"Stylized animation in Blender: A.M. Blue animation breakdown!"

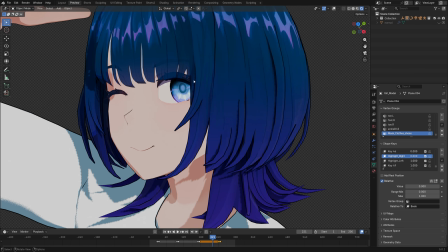[49:25]
And also there's this one shape key where I just moved her highlight of her eyes,
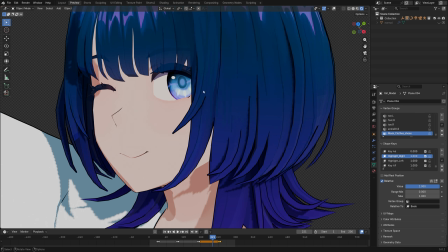[49:31]
just so we can actually see it clearly when it's on the iris, because by default it's kind of on the left side and you can't really see it.
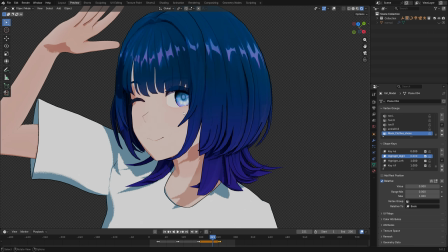[49:40]
And it makes her look like she's losing her soul with this eye over here.
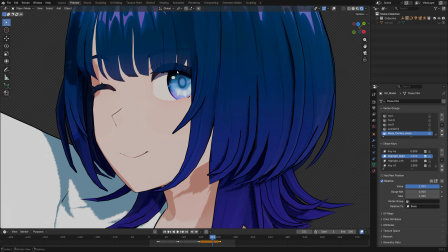[49:46]
So I kind of moved that highlight over onto the iris so we can actually see it.
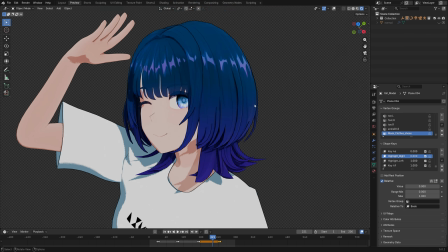[49:52]
So she looks a little bit more energetic and cute. Because if you do this, she kind of looks like a, I don't know, yandere or something.
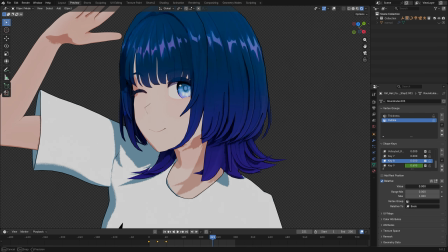[50:01]
But yeah, even for the hair, there's a lot of corrective shape key.
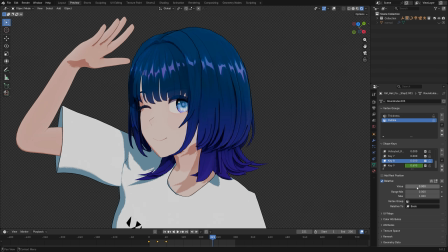[50:05]
So basically this is how it's supposed to look like by default, and this is how it looks like with the corrective shape key. So also it's a very angle or shot specific shape key,
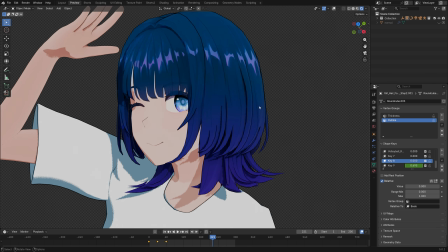[50:17]
but I guess I can change her default hair a little bit just so it looks a little bit more like this.
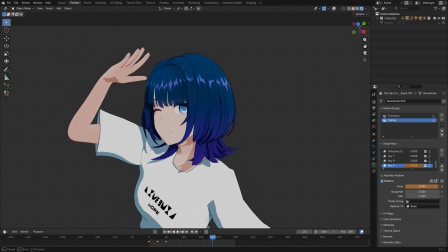[50:22]
And also there's a shape key that actually animates her hair for a little bit.
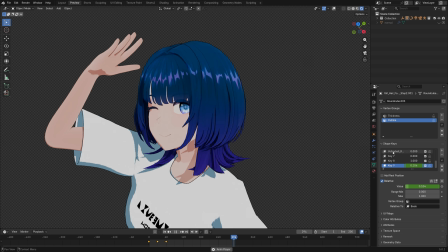[50:26]
If I play the animation, you can see her hair is kind of moving, and it's really just a shape key animation. It's not rigged or anything. The hair is actually not rigged at all.
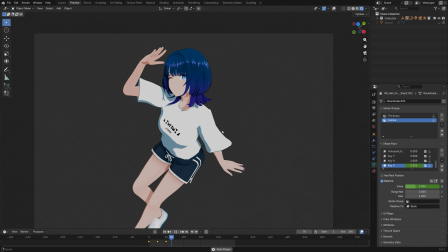[50:37]
It kind of looks like something you see on a game like idle animation, like Zenless Zone Zero, something like that.
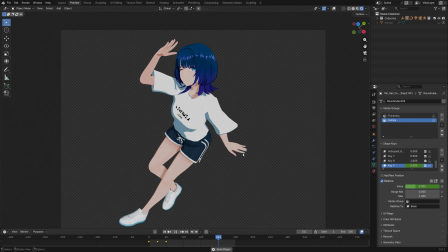[50:45]
But this is pretty much the Blender side of things for this shot, and the rest of it is really just motion graphics that I did in After Effects. And of course, overall for the entire animation, I also added a little bit of color grading and noise and effects like that,
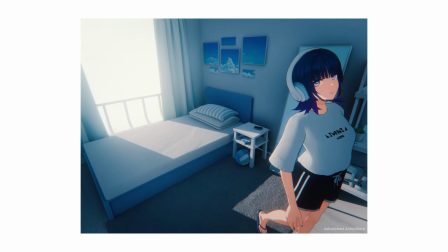[51:02]
just to make the animation a little bit more cinematic, I guess. But yeah, this is the entire breakdown for my animation AM Blue,
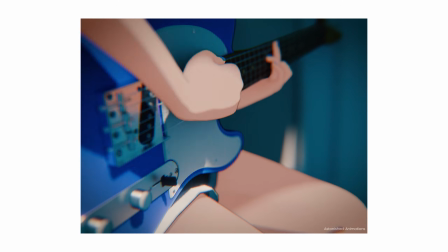[51:10]
and I hope you guys find some of these tricks useful that you can use in your personal projects.
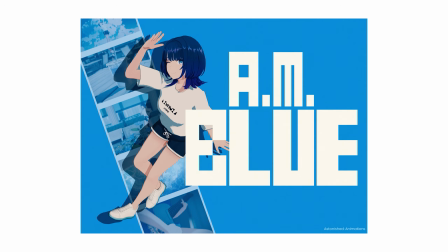[51:16]
And just like what I say in every single one of my videos, none of these things that I shared are rules.
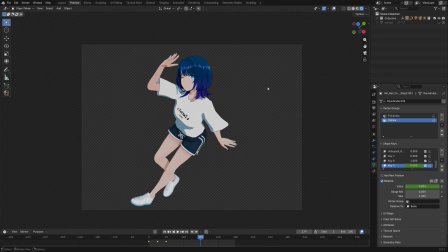[51:22]
They are things that you can play around with, so just mix and match and just find your own style. You can learn new things, but at the same time develop your own way of doing things. So let's just say this video is an inspiration for you, and I'm also excited to see some of your work.
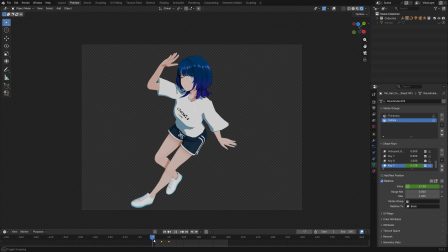[51:39]
Some of you actually tagged me on Twitter before, sharing some of your art progress, and I'm really happy to see things like that, and it really just warms my heart to know that my work is actually inspiring people, and that really makes me happy. So I hope all of you are happy as well. You know, let's all be happy artists.
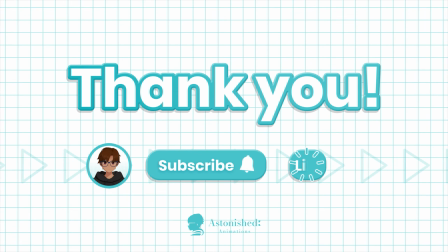[51:58]
But that's it for this video, and I'm gonna see you in the next one.